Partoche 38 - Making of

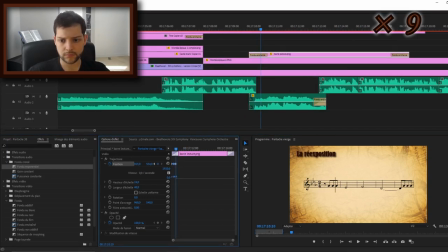La petite barre de lecture que je synchronise, parfois note par note, parfois c'est quand même très long. J'essaye de vérifier que c'est assez propre quand même. Là, la deuxième portée qui s'affiche.
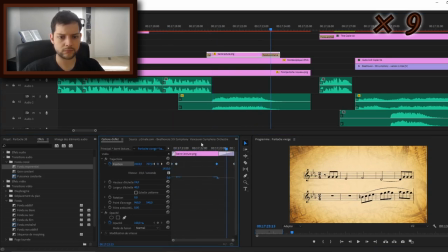Deuxième barre de lecture, toujours synchronisée avec l'audio, après ma voix off. Alors l'audio, pour ceux que ça intéresse, c'est les blocs verts sur le montage. Et les roses, c'est les images.
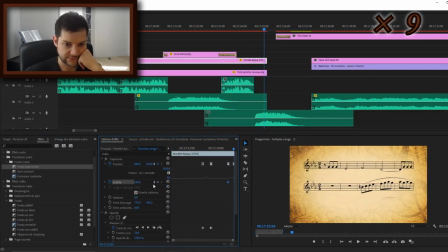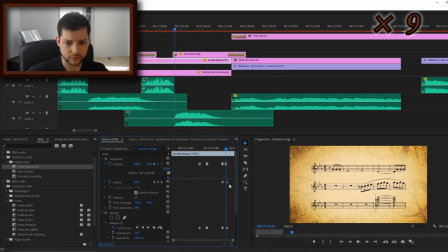C'est long, mais dites-vous que là, c'est accéléré en plus 9 fois. Hein. Je crois que les rushs font 3 heures au moins ou plus.
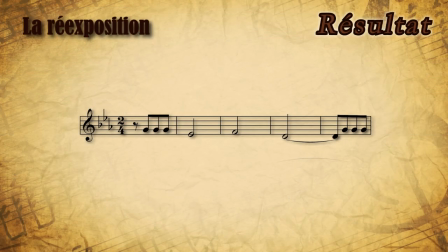Le bon décor, ici lui-même varié. Alors que c'est déjà une variation du motif A, hein, est joué en alternance avec un autre motif dessiné par les cordes, une montée suivie d'une succession de demi-tons.
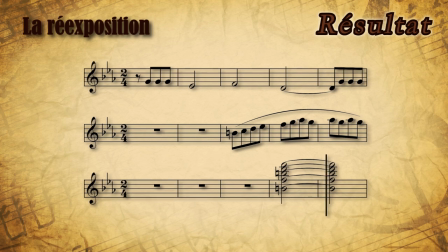le tout sous un accord diminué.
Alors, les vidéos sont à recadrer, comme vous le voyez.
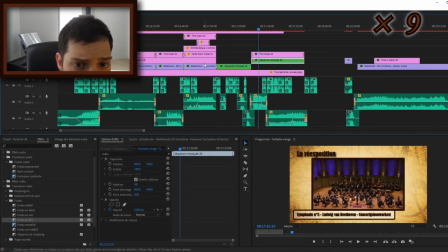J'aime bien qu'on voit le fond jaune derrière, donc je les recadre comme ça. Et je les, ensuite, je recrée une séquence imbriquée avec l'ensemble.
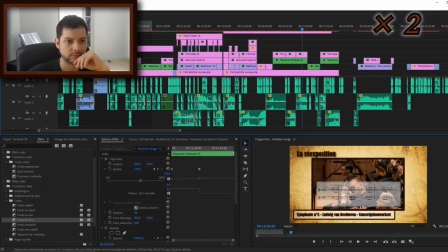C'est ce que je suis en train de faire là. Et je le fais aussi un petit peu après.
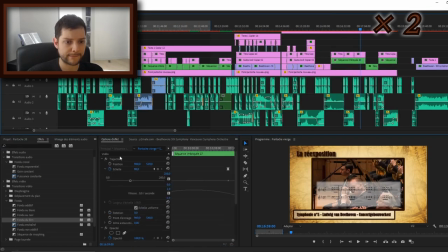Enfin bref, une séquence imbriquée, je mets tout ensemble et ça me permet de mettre la petite ombre derrière le cadre de la vidéo.
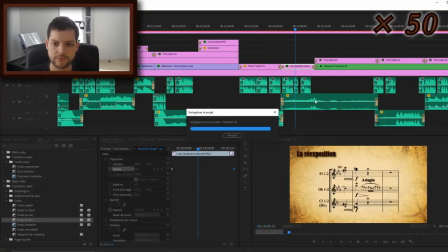Voilà, on y est. Et le petit mouvement de zoom. Et puis là, on a une petite pause.
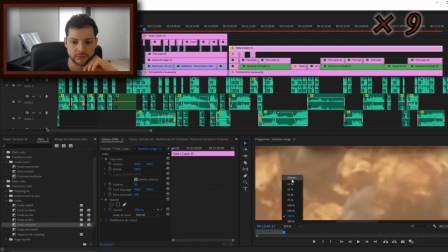Évidemment, il faut se faire des pauses de temps en temps. Donc, dédicace à Chef Michel Dumas. Là, voilà, je crée une séquence imbriquée.
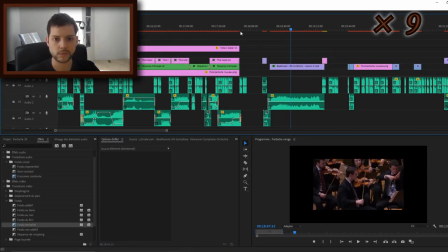Boum, ça devient vert. Et là, je vais pouvoir animer l'ensemble. Faire un petit zoom, histoire que ça soit un petit peu un montage un petit peu plus dynamique.
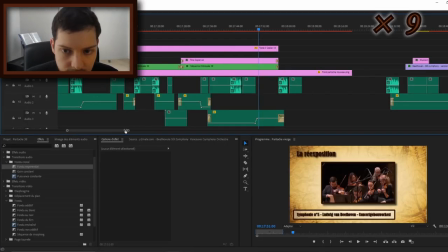On vérifie toujours sur le petit piano de temps en temps. On en a besoin. Donc, la portée ne suffit pas.
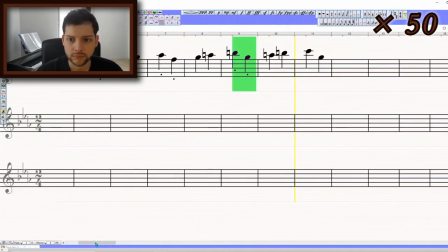Là, je recrée une autre portée. Une des montées assez épiques dans la symphonie de Beethoven.
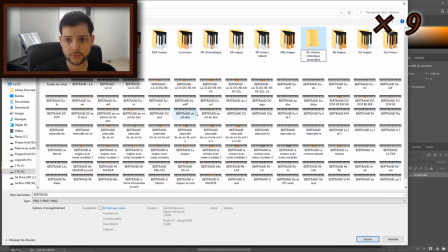J'enlève le fond. Et là, on arrive sur une autre étape que je fais souvent, souvent sur Musicam Scribere, c'est de montrer à quoi ça correspond sur le piano.
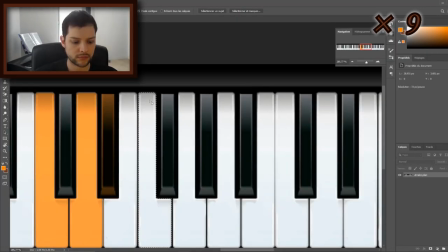Et ben, le piano, c'est pareil, hein. Faut le créer. C'est des images que je crée. Note par note, en fait, c'est une image différente.
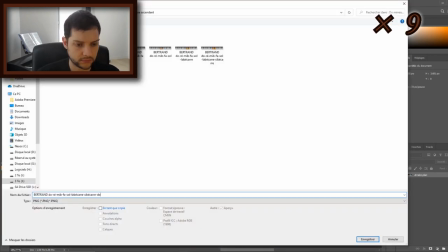Et après, je les anime comme je veux. Donc, je sélectionne une touche du piano, je la colorie en orange, et après, je l'exporte.
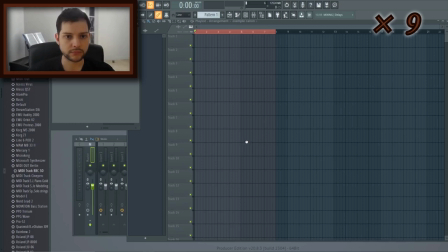Et après, je passe à la note suivante. Donc là, je les ai toutes dans un petit dossier. Le clavier s'appelle Bertrand, allez pas me demander pourquoi.
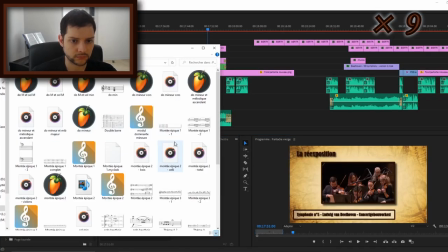Une fois que j'ai fait l'image, bah, je fais le son qui correspond. Donc là, la montée de gamme que je décide de montrer, et bah, je la crée sur FL Studio aussi au piano.
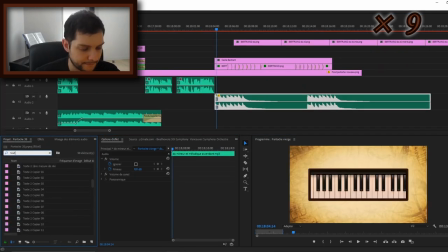Et ensuite, je synchronise image par image le Bertrand, là, le petit clavier,
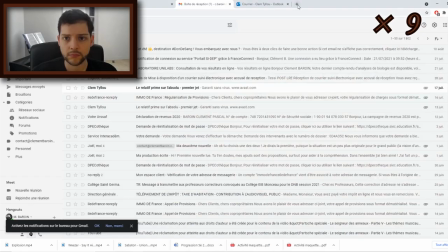pour que chaque note apparaisse au moment où on l'entend.
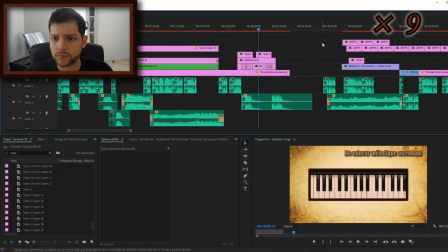Et je vérifie aussi sur internet que je dise pas de bêtises sur la gamme mineure mélodique ascendante.
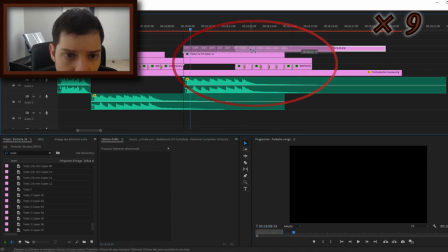Et vous l'avez, hop, là je les synchronise. Je m'aide d'une séquence que j'ai déjà montée avant.
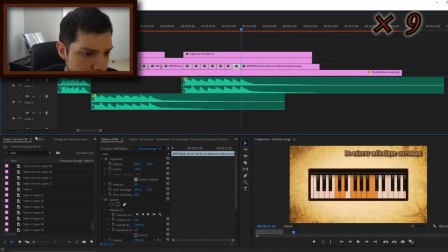Et ce qui est long aussi, on va le voir, c'est de mettre les petits fondus entre chaque note.
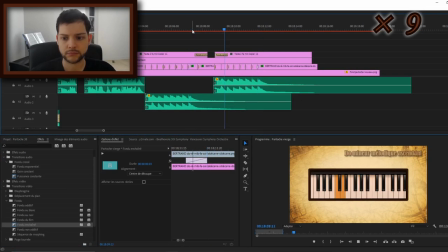Voilà, c'est ça, les fondus. Voilà, pour pas que les notes apparaissent trop directement.
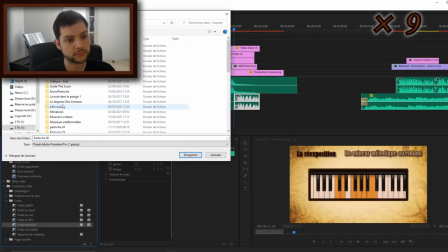Je trouve ça un peu abrupt, donc je fais des fondus sur tout ce qui apparaît presque. Apparaît en fondu et ça prend trop de temps.
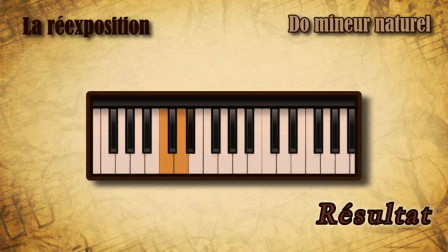Là, je crée tout ça et je mets la séquence pour mettre l'ombre derrière le clavier de piano et le petit mouvement de zoom encore une fois.
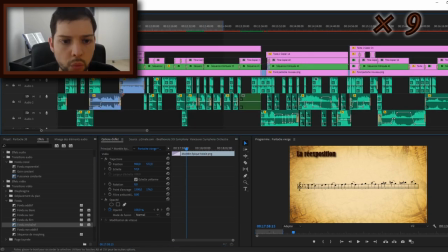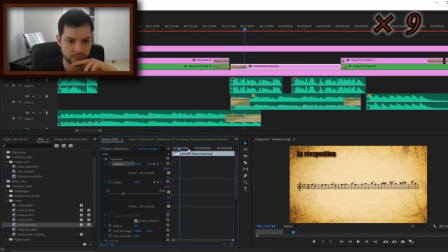Je resynchronise des trucs. Là, c'est des images clés pour faire l'animation de la portée. Elle bouge, comme ça on montre ce que j'ai envie de montrer. Ça rend fluide, ça rend pas mal, hein.
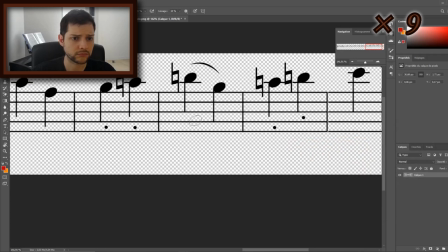Et là, je vais remodifier cette portée parce que je mets en lumière certaines notes de la portée, donc je les colorie en rouge. Donc je reviens sur Photoshop avec le premier fichier et j'en crée un deuxième avec les notes rouges, donc c'est exactement le même.
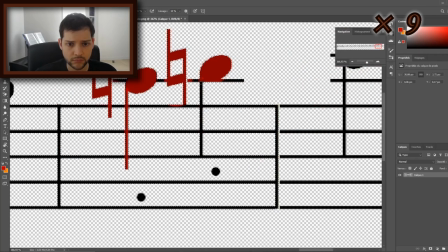Comme ça, au montage, je vais le placer, cette nouvelle image, je vais la placer exactement au même endroit que la première image.
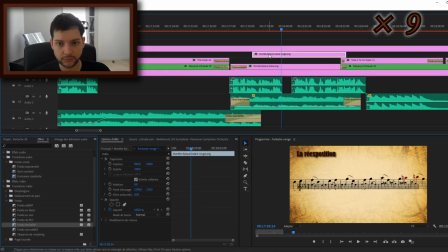Et dans un fondu, comme ça, on verra le lien entre les deux. Là, voilà, elle est pas au même endroit et avec... La trajectoire, je les place au même endroit.